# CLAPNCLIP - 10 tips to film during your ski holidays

Hi, it's Ronan from Crap and Tip. You are very numerous to use this kind of camera and you absolutely don't know how to use it properly then you never edit your videos and you never show what you can do and today I'm gonna show you 10 tips how to make a video at the mountain.
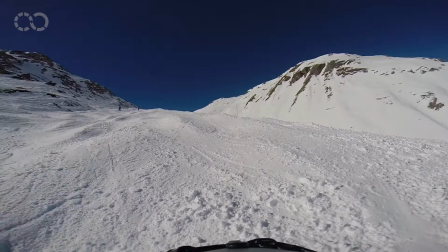21s
Tip number one do not shoot from your helmet as the view quickly gets old it's disturbing it makes people nauseous
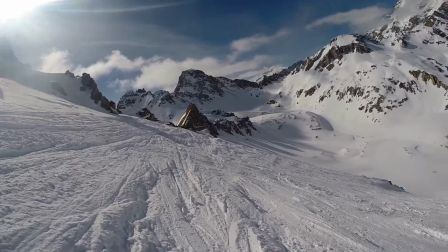27s
instead multiply the view angles and try different perspectives to keep the viewer's attention by sharing your surroundings.
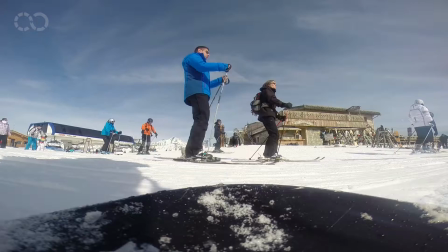33s
Make the best out of your selfie stick. For instance, chase your friends down the slopes. Feel free to come up with creative shooting angles.
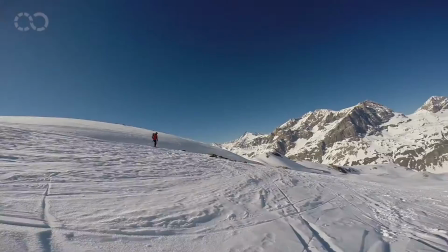39s
Tip number two, shoot brief footings. Focus on the essentials. Too many people are filming entire downhills.
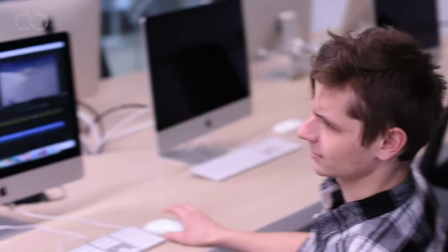45s
It empties your batteries, fills up your memory, and is simply boring to watch and sucks up precious times when editing films.
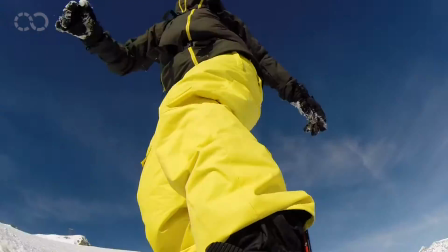52s
Yep, you'd have to watch it all over again. Really? Tip number three, stay steady.
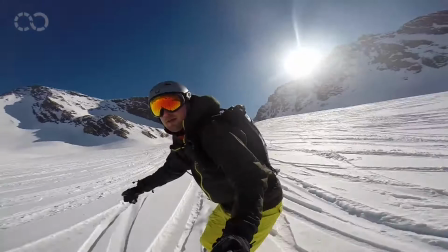57s
There's nothing more confusing and unpleasant than watching a shaky video. Holding a pole connected to the camera stops you from shaking too much.
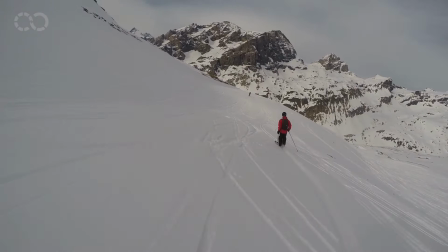65s
When you follow and film someone, lock your target from above as much as possible.
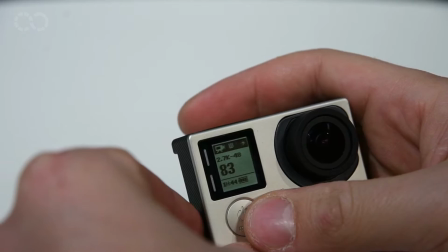69s
If your camera allows it, try shooting in 2.7Ks and even better in 48fps.
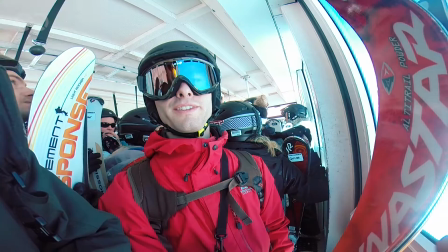75s
Azure editor can stabilize your video digitally. Tip number 4. Shoot every little thing.
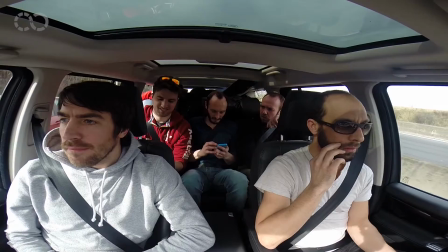81s
A ski trip is not all about skiing.
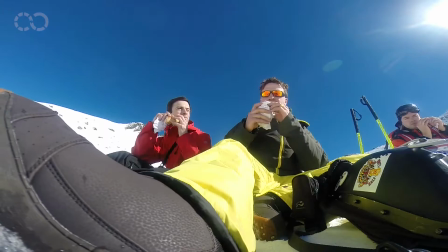84s
It's also a trip with friends or family. and the lifts are part of the experience, so are the cocktails, the not so healthy warm meals and the nightlife. Tip number five, besides, take your phone out, but for God's sake, film horizontally, otherwise your footages will be just too narrow to fit the screen.
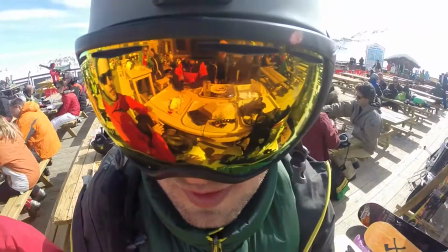101s
Tip number six, film yourself and the people that surround you. What you and your viewers will want to see in your videos are the people in them.
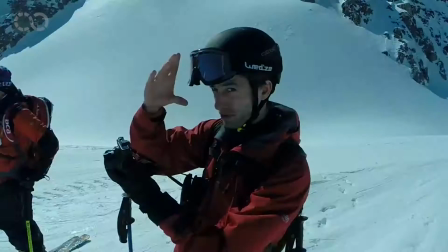109s
It's not a freaking National Geographic documentary, smile and take some funky poses.
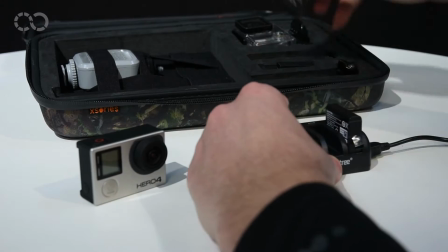114s
Tip number seven, take one or multiple spare batteries just in case.
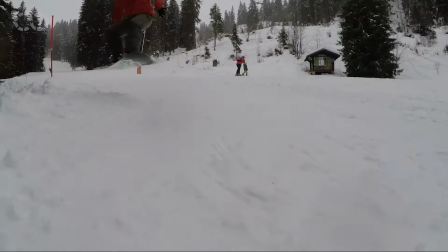119s
Colder temperatures suck up very quickly the batteries. Keep them in your inner pocket to keep them dry and warm.
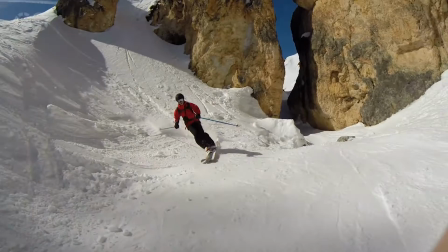126s
Tip number eight, film ski jumps from low angle shots in order to maximize and share the sensation of heights with your audience.
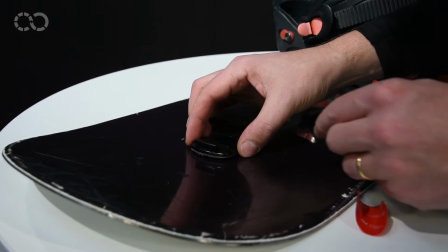134s
Tip number nine, do not lose your camera. The adhesive fastening should be nice and dry and if possible add some super glue.
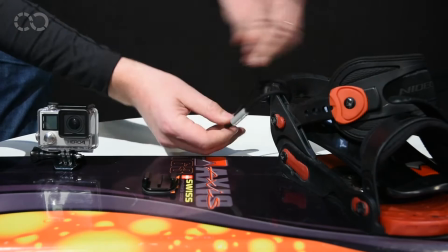142s
Do not add extra stems on your board. They would increase vibrations and take off the camera fastening.
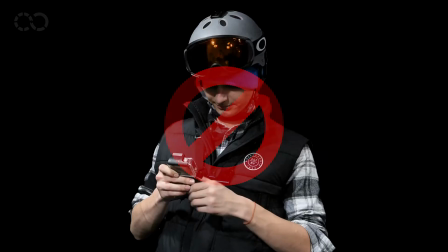147s
Use for example the string from your sunglasses as a leash in case the fastening comes off your board.
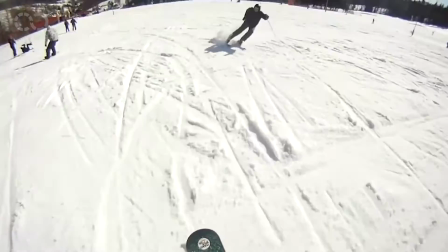153s
Tip number 10. Always emphasize safety in videos. Do not throw together odd accessories that would jeopardize your safety in case of a fall. Look where you're going and mind the other skiers out there while filming. Hey guys, I really hope you like this tutorial. Like us on Facebook. Subscribe to our channel. and of course join us on www.clubinclip.com we will be very happy to edit your videos